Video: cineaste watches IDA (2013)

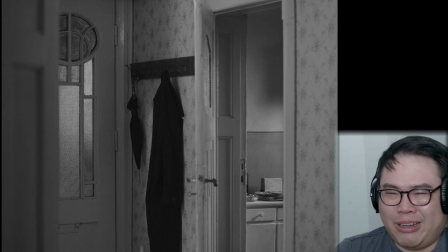[33:49]
in the end she still found God everywhere.
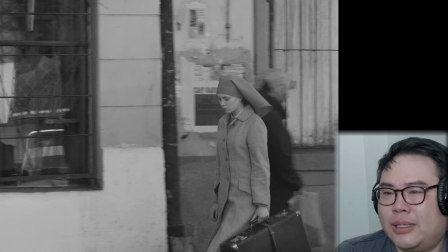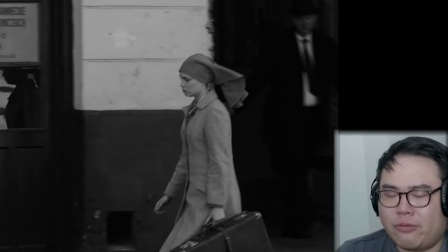[34:02]
That is kind of beautiful that through all this very bad and very good,
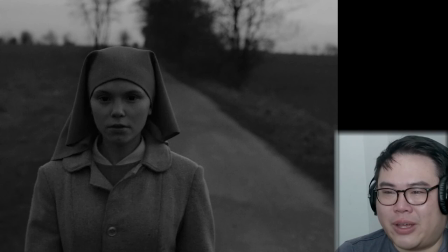[34:14]
she still found her faith.
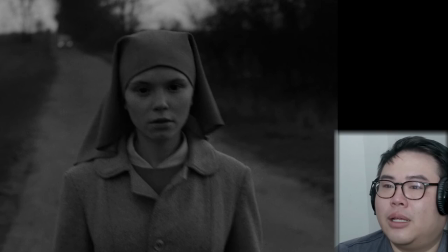[34:20]
And I like that it's handheld for this, if this is like approaching the last scene.
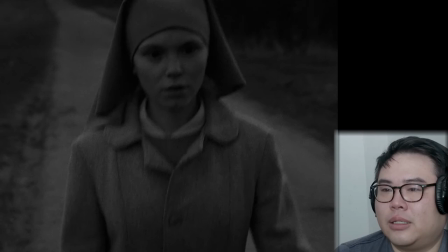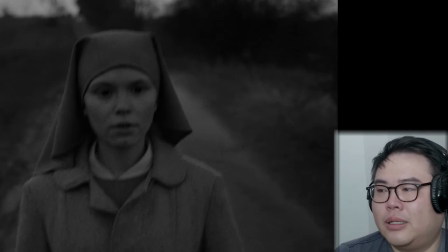[34:31]
It seems like the handheld seems like more born out of her curiosity.
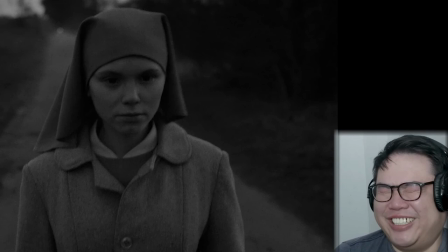[34:37]
Some Schubert to end it. Yes.
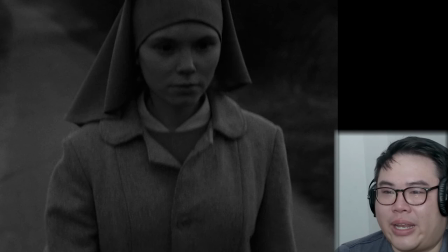[34:42]
Her life was very structured previously and kind of like preordained, and now with this handheld shot,
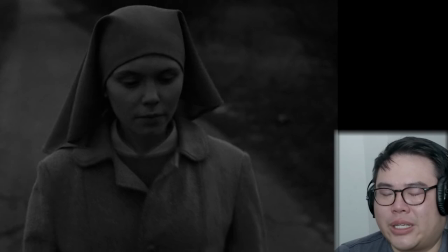[34:49]
it seems like it's manifesting her will a little bit more.
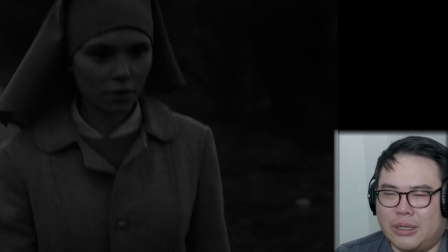[34:55]
Oh, what a ripoff of Oazar and Balthazar.
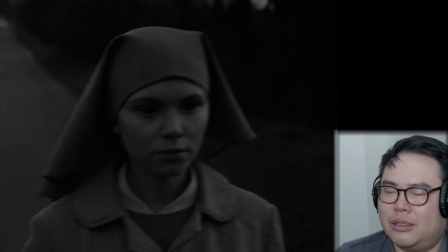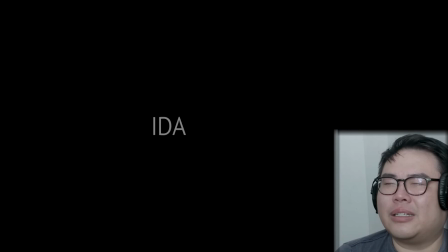[35:04]
You can't just cop Schubert like that. Oh, wait. This is a Schubert. It's Bach. It's Solaris again.
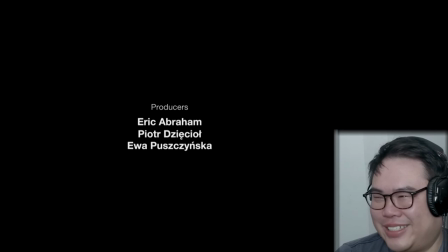[35:27]
I'm an idiot. I'm so embarrassed. I got mixed up because it's being played on a piano instead of an organ, and so I immediately went for the piano sonatas.